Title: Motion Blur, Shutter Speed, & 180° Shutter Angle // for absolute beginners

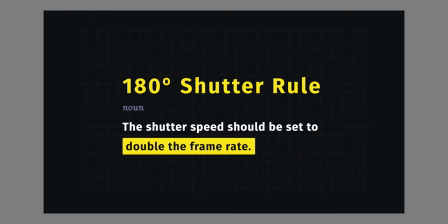So if you are shooting 24 frames per second then your shutter speed should be set to 1 48th of a second.
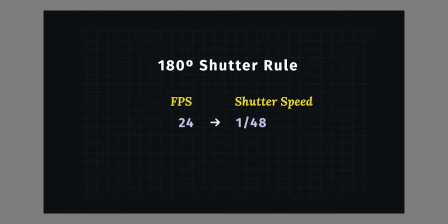And this same technique is applied to any other frames you go into. Most cameras don't have 1 48th but it's 1 50th. So, if you are shooting at 24 frames and your camera doesn't give you the option of 148 but 150th, it's the same. You can go in for 24 to a 150th. But why this ratio? For most cinematic history, starting in the late 1920s,
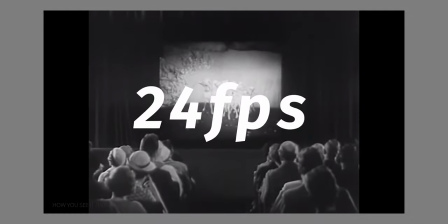the industry standard for film has been 24 frames per second, with a shutter angle at 180 degrees. This remained unchanged for decades. Over time, we have become accustomed to this amount of motion blur, which is just what movies are supposed to look like. It's only when filmmakers deviate from this 180-degree shutter rule that we notice the motion blur. So, let's take a look at why cinematographers use various shutter speeds for different effects. Starting with slow shutter speeds, anything set above 180-degree, a slow shutter speed creates more motion blare which has a unique storytelling effect. For example, flashbacks.
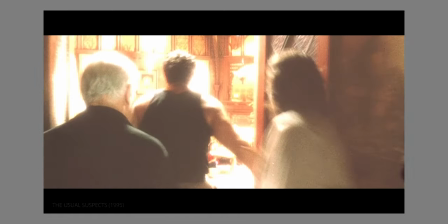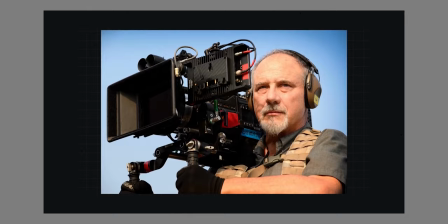In usual suspect, cinematographer Newton Thomas shot this at 6 frames per second and wide open shutter.
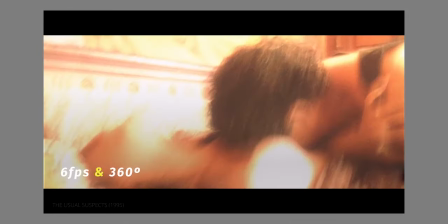When played back at 24 frames we see this motion stuttering with lots of smearing.
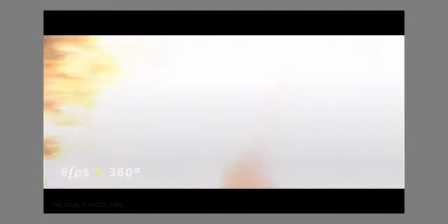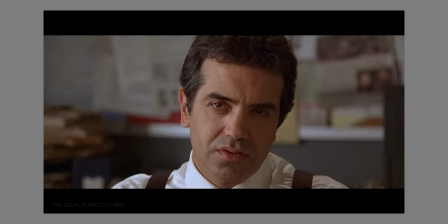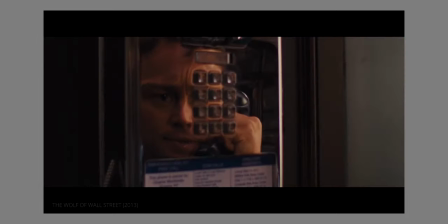This was also used in Wolf of Wall Street as Jordan starts dripping off.
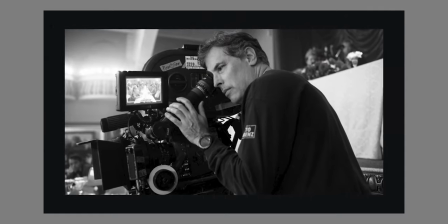Director of Photography Rodrigo used the 360-degree shutter angle at 12
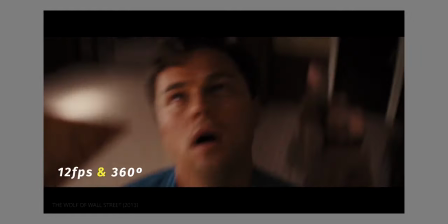frames per second to increase the motion blur of the image however if you are shooting at
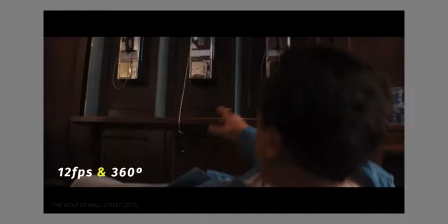higher frame rates the 180 degree rule applies less the hobbit was famously shot at 48 frames per second but needed a 270 degree shutter to compensate for a more natural motion blur another reason to use a slow shutter speed is for long exposure
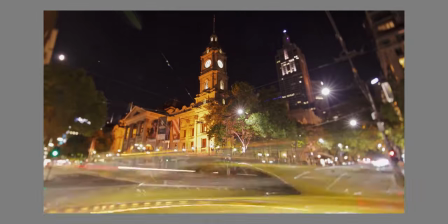shots we've been talking about shutter speed in fractions of a second but long exposure can last for a minute of a time.
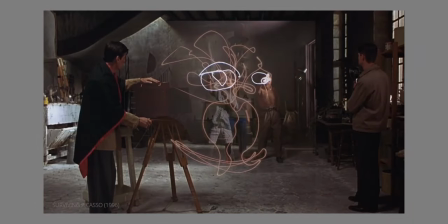Picasso experimented with what we call light drawing by using a small light at slow shutter speed.
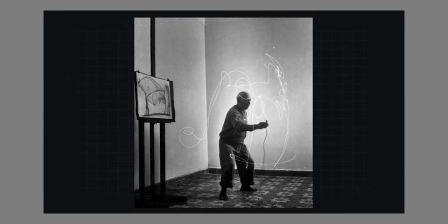Slow shutter speeds can be a creative way to capture highly stylized shots.
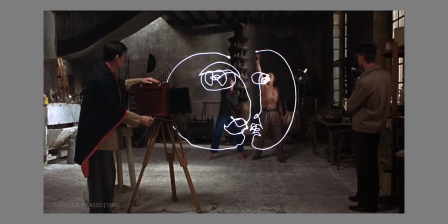On the other hand, eliminating motion blur has its own unique applications.
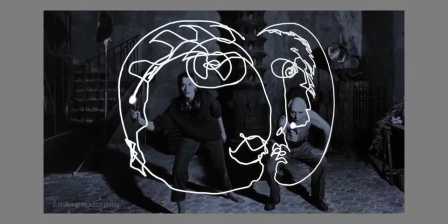This is done with faster shutter speed than anything below 180 degrees. A faster Shutter speed reduces the amount of motion blur, making the video appear more hyper-realistic.
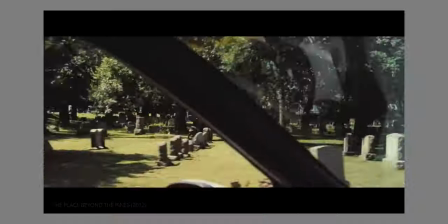Cinematographers use faster shutter speed stylistically to amplify intensity or realism.
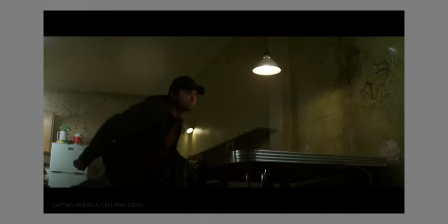This is commonly used in scenes with common actions, often coupled with a handheld camera. Janusz Komunski refers to this effect as staccato. He shot his sequences with either a 45 or 90 degrees shutter. This extreme lack of blur means we can see individual death particles in the air, creating a chaotic visual experience.
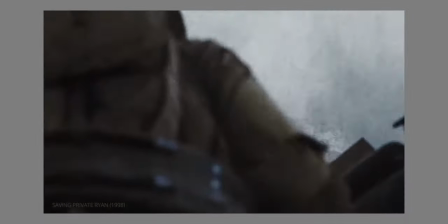Kaminsky also used the shutter for a different effect by offsetting the timing of the shutter so that light hits the frame while it's moving.
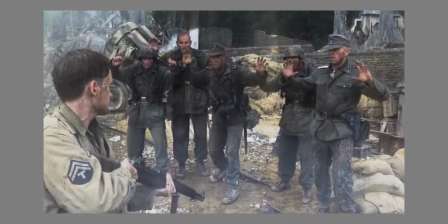He was able to create these vertical streaking highlights.
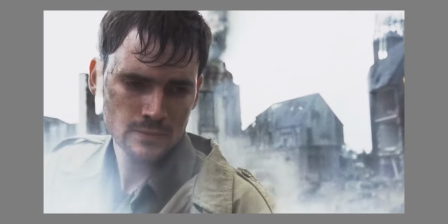As we've discussed, there are certain filmmaking rules when it comes to using shutter speed to create a cinematic look. However, some of the best cinematographers break those rules to create something unique.